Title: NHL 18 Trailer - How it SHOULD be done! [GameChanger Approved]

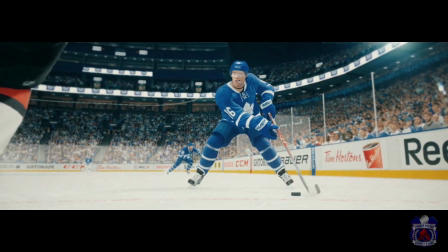[4:08]
So you'll notice that this idea is geared toward EASHL,
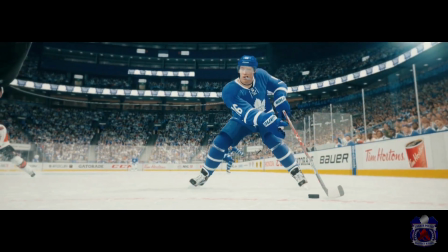[4:12]
but the concept can easily be applied to HUT GM mode, and I already have ideas for those ready to go. Alright, so I'm not going to tell you this idea, I'm also going to show you this idea. I have this really unprofessional looking storyboard for you guys.
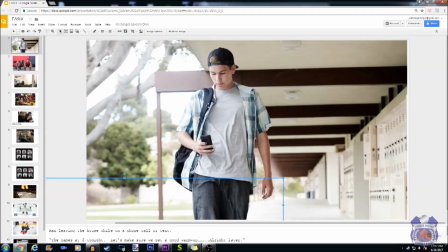[4:27]
It's about 12 slides, and so I'm going to show you and tell you basically what's going on in this commercial idea. Ideally, it's about 90 seconds. The last 30 of it being the EA stuff where you can show off the gameplay. So I have this, real actors live action. We're just going to assume that they're all 18 and older, by the way, for obvious reasons.
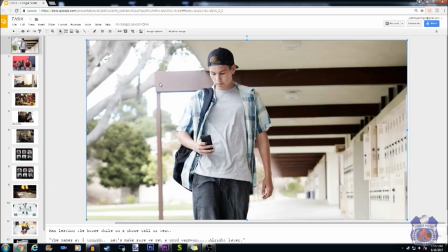[4:47]
So it starts off, he's clearly at school right now. Let's just say he's leaving the house, wherever he is. He's on his phone, he gets a call, or maybe he sends a text. Well, if it's a text, we'll see the phone on the side. And it says, the game's at 8 tonight, let's make sure we get a good warm-up.
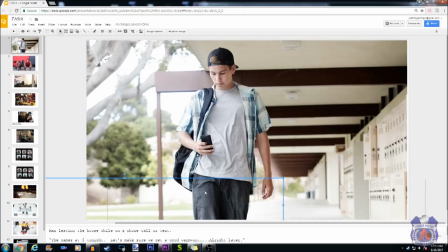[5:02]
Almost immediately after that, you know, freeze frame, boom, center, playmaker. Maybe his name is also showing, Michael, center, playmaker. So we know this guy's on a team. Alright, cool. Next scene, very quick, you know, 5 to 8 seconds.
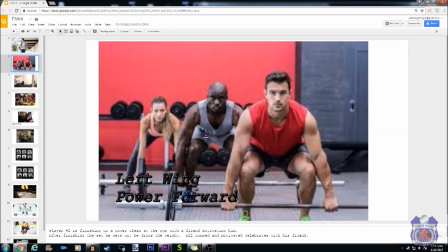[5:16]
This dude, people are working out. So, you know, these very strong men. Someone finishes, you know, their workout, a lot of weight, they drop it, they're pumped. Boom, left wing, power forward. So now we're being introduced to the rest of the team.
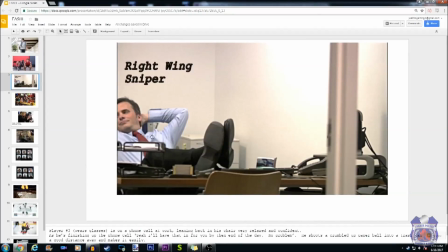[5:30]
So next up we have our sniper, our right wing sniper, some dude, you know, sitting working an office job. Everyone's done this before, you know, you crumple up the piece of paper into a ball, shoot it into the garbage can. This guy does it at crazy long range. He's our sniper.
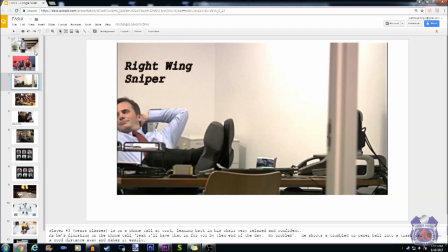[5:46]
Now something I actually forgot to mention is that, let's say in each of these clips, they're each, you know, supporting a different team.
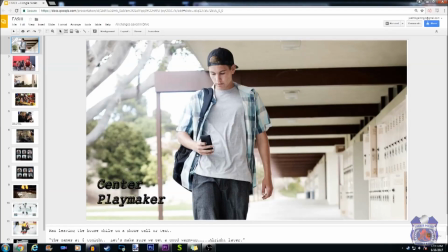[5:53]
Maybe this guy's wearing a Rangers shirt, this person's wearing, you know, a something Philadelphia Flyers related.
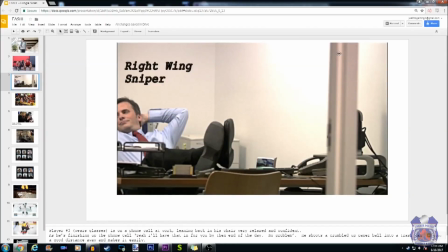[6:00]
Maybe this guy has something hung up, you know, Colorado Avalanche in his office. So now you know these guys are on a team, and they're all from different parts of, you know, the United States.
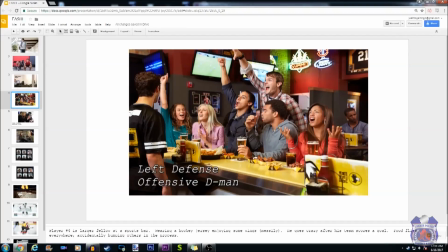[6:09]
So next up we have our left defenseman, our offensive defenseman. I put a little double entendre here, double meaning here. You know, offensive, offensive. So whoever it is going to have really bad manners. He's the guy who's eating all the wings. He has all the crap on his hands, but he's still high-fiving people, still shaking people's hands without washing them off.
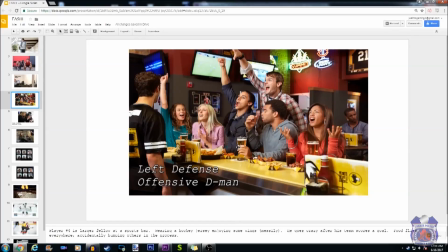[6:29]
He's the guy, you know, who bumps into people and makes them spill their drink. He is very offensive, and he is the offensive D-man.
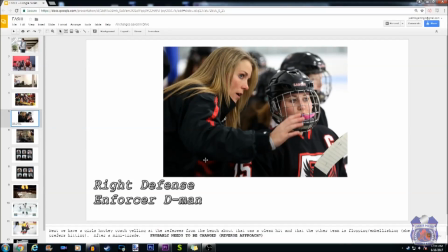[6:36]
Now last up, our last skater probably have to be changed a little bit. I have it set up as a female, you know, a girls hockey coach, but she's yelling at the referee. The other team is flopping, embellishment. She's someone who prefers, you know, hitting in a physical game.
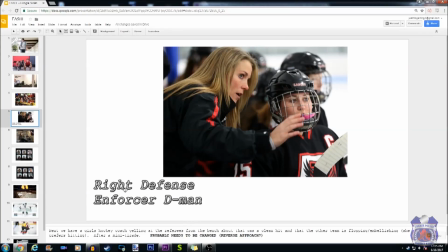[6:53]
She is our right defenseman. She is our enforcer. Now I have her as the enforcer because I think it's pretty funny. But, you know, to get a little bit more, maybe better PC, instead of having her yelling at everyone, maybe would it be funnier if she was like a really nice, you know, girly girl,
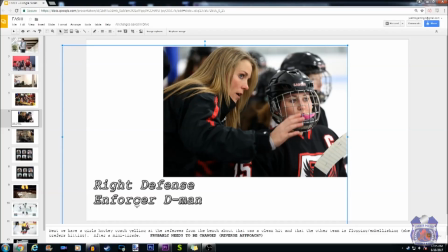[7:09]
but then when she goes online, she destroys people as the enforcer? That might be a better way to go. So we've met our 5 skaters.
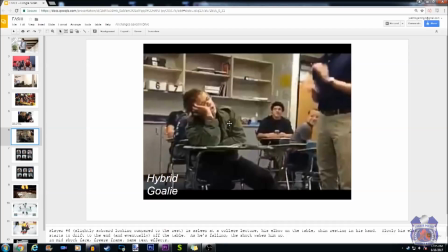[7:15]
Last but not least is the goalie. This picture seems to be a high school picture. I think college would be better. Goalies are weird. He is asleep. His teacher is very boring, probably like my monotonic, monotonous voice. I can't even speak. That's probably not even right English. But he's asleep. His elbow's on the desk.
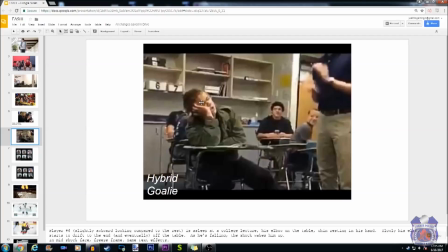[7:33]
His elbow slowly slides off the desk. His head slams into the desk, and that's how he wakes up. And he is our weirdo goalie, because goalies are weird, and I am a goalie in this game. So I would know. So the next two slides could probably be skipped, because it probably makes it a little bit long.
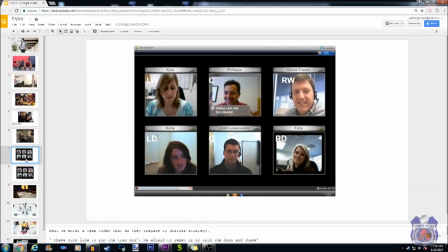[7:52]
But we've introduced who the 6 players are. These next 2 slides are all about, you know, camaraderie and the team chemistry in a sense. So they have a big game. They're all in like a Skype chat or something, and they're talking strategy. They're talking about the other team. You know, these teams like to run the trap, so don't be afraid to go with the dump and chase and all that.
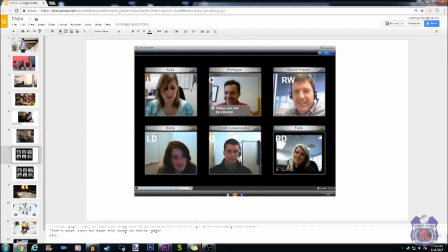[8:10]
Let's make sure to, you know, take the body and these guys be physical. And then they're also talking about, you know, some plays that the other team likes to run.